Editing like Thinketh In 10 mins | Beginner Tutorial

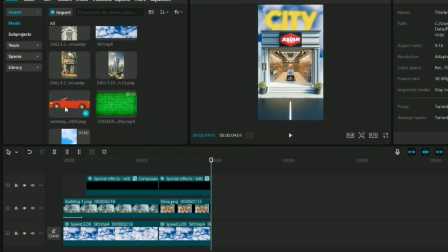(4:09)
Now let's add the car. Again, go back to media. Let's add the car to a timeline. Let's drag it down.
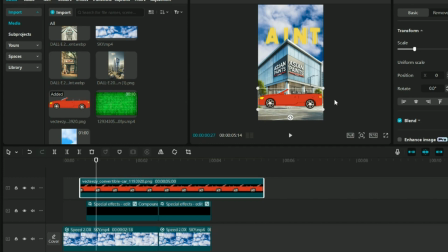(4:14)
We need to flip the car so that it looks as if it comes from this point, goes over here, and again, it goes into the next scene. Let's do it one by one. Firstly, let's flip it by clicking again on the mirror option. Awesome. We already have the road over here. The car will start from over here. So let's take it back at the start.
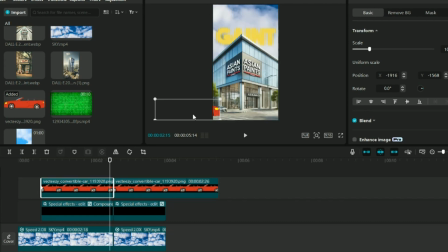(4:31)
Add a keyframe. Coming over here, let's split it. Okay. Now come over here. At this point, take the car all the way over here like this. Let me play this. I feel this is happening too slow. So we'll do one thing. Let's keep it over here and let's keep it this way. This looks much better, right?
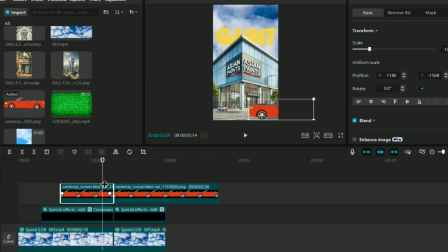(4:49)
Now again, we want the car on this scene. It should look as if when it goes out from here, it should enter the next scene.
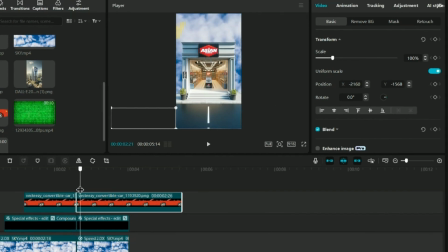(4:55)
So again, we'll do one thing. At this point, let's keep the car over here add a keyframe, go to the end over here. At this point, add another keyframe and drag the car all the way to the right.
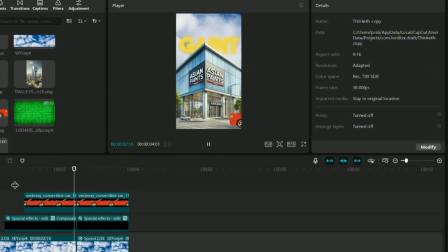(5:07)
Perfect. Let's see this. It goes from here. Awesome.
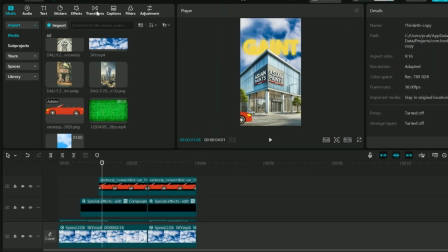(5:12)
Now the only thing pending is the transition. Let's click on transition, click on camera.
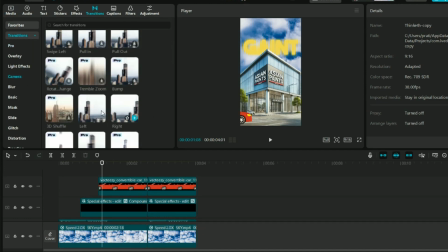(5:16)
We have many good free options. We have pull in, we have right, left. I feel the first one that we can use is the left.
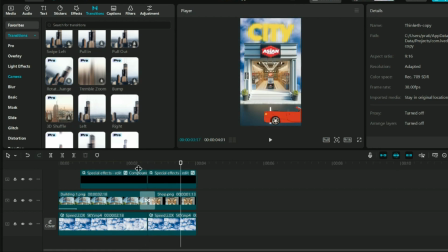(5:22)
Let's just drag and drop it over here. Let's see this. Perfect. If you want, you can also add the transition on the car.
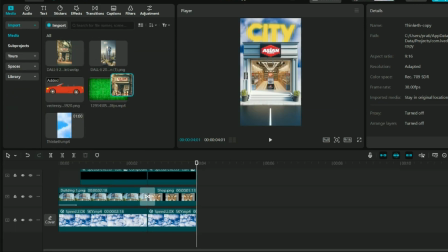(5:33)
Perfect. Now let's add the next image. Go back to media. Let's drag this image and drop it to our timeline. Let's go to transition.
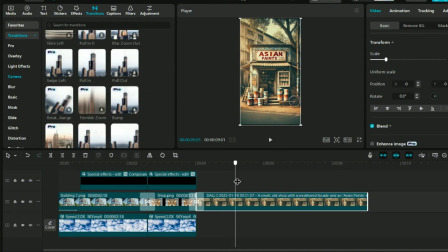(5:40)
And this time we are going to add a pull in. Perfect. This is going to last around 6 seconds.
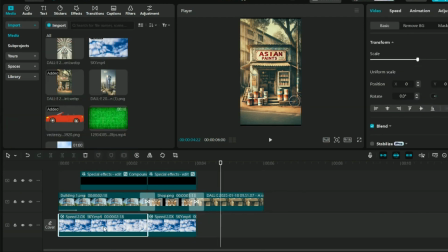(5:44)
So let's cut it over here and then delete the rest. Take this guy, pressing Alt, drag and drop it over here.
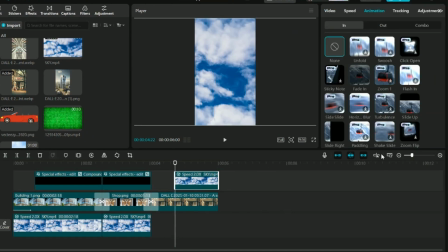(5:51)
Okay. Now go to animations. We have to give it a slide down. Scroll down.
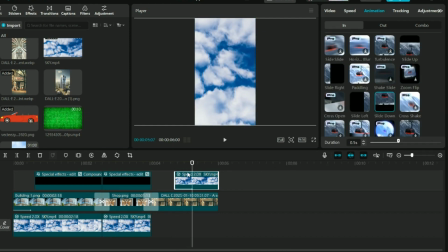(5:55)
Yes, this is over here. Click on slide down. Perfect. I have added one more image of the shop.
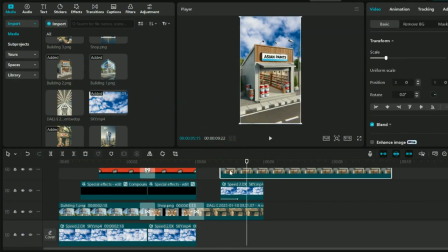(6:00)
Okay, this is the one. Let's drag and drop it over here. We don't need the remaining part. So let's delete the rest.
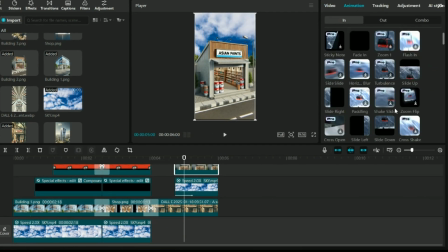(6:06)
For this, again go to animation and let's give it a slide up. So it will look something like this. We can in fact keep it over here so that we want constant movement.
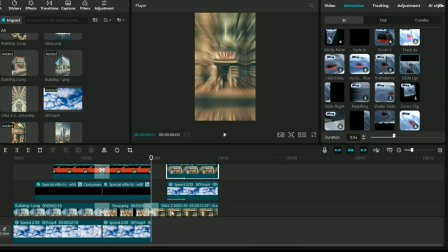(6:16)
Always remember this. There should not be a single second where there is something still. Even we are going to add an animation over here so that this image looks as if it is increasing in size. Perfect. So now let's click on this image. Click over here. Go to the start. Go back to video.
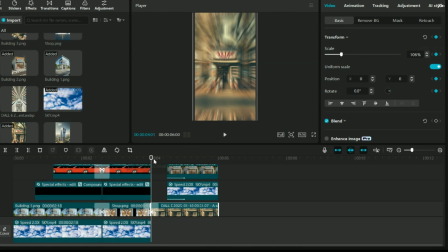(6:33)
And let's add keyframes. Firstly, let's add a keyframe in transform. Go over here. Let's zoom out and expand it like this.
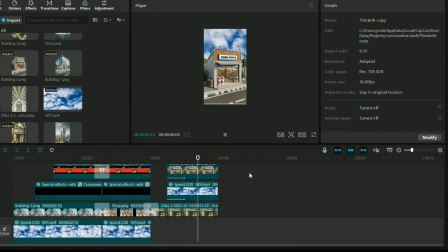(6:40)
So if I play this again. Perfect. Now let's add the next image.
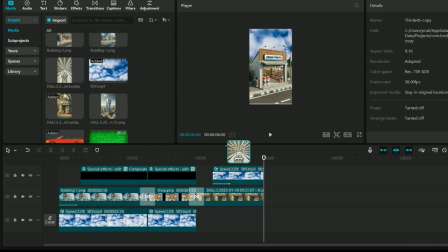(6:45)
For next image, as we are talking about Asian paints, we are going to add this image where we have a lot of paint bottles on a cart inside a shopping mall.
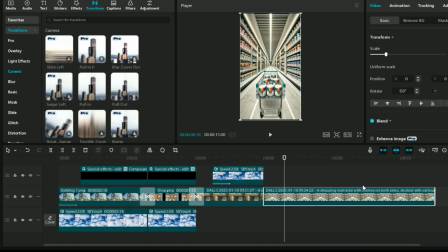(6:53)
Let's again click on transition. This effect is going to last till 8 seconds. So let's trim it on the right. The transition that we'll be using this time is pull out. Let's drop it over here. Let's see this.
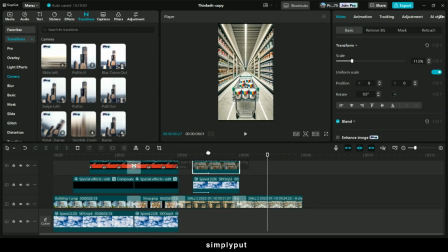(7:05)
Perfect. But we forgot to do one thing. Over here, we did not increase or decrease the size of this. So we'll quickly do it. Click over here, add a keyframe, go to the end, zoom out a bit, and increase the size.
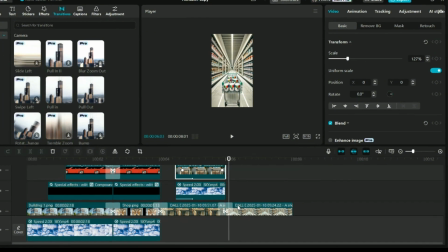(7:19)
Perfect. For the eye, let's give it a Ken Burns effect. Click on this, click on transform, keep it at the start.
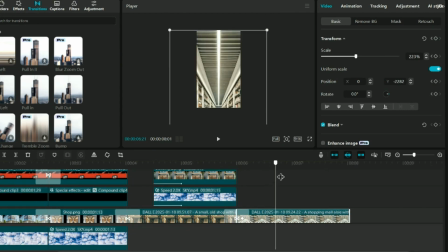(7:26)
Let's zoom in. Zoom in like this. Okay. Then add another keyframe in transform, decrease the size and take it up. So it will give you effect like this. Perfect.
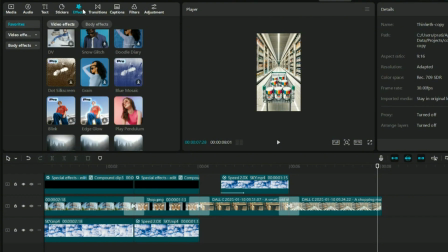(7:38)
So in order to give it a little motion, again, let's go back to effects and we are going to add a rebound string on top of it.
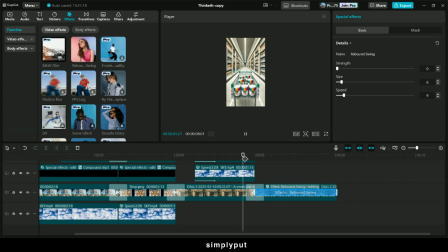(7:44)
Decrease the speed and decrease the size. Perfect.
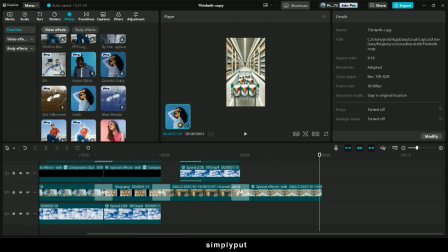(7:49)
In order to give it a little grainy look, I'm also going to add the grain effect. In CapCut, we have this option of adding multiple effects to a single clip. Perfect. Let's click over here. Let's click on grain and let's reduce it and keep it around 40.
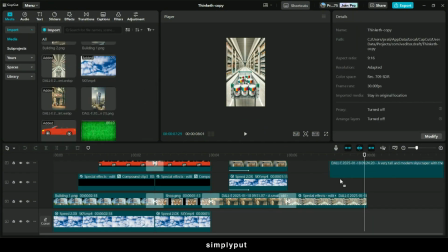(8:01)
Now let's add the final building. Drag and drop it to a timeline. Let's go to the side.
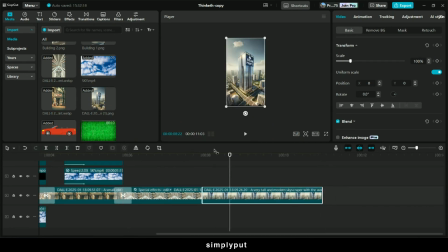(8:06)
This is going to come till 11 seconds. Perfect. Go to transitions. Click on camera.
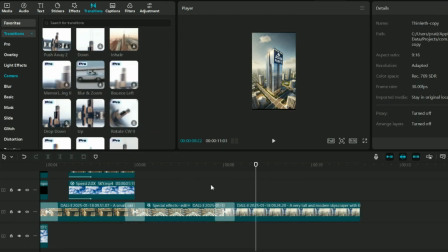(8:12)
And drag and drop the up transition between the clips. Let's expand this.
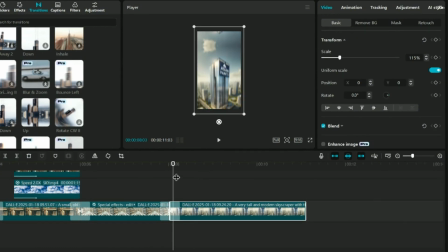(8:18)
Click on transform.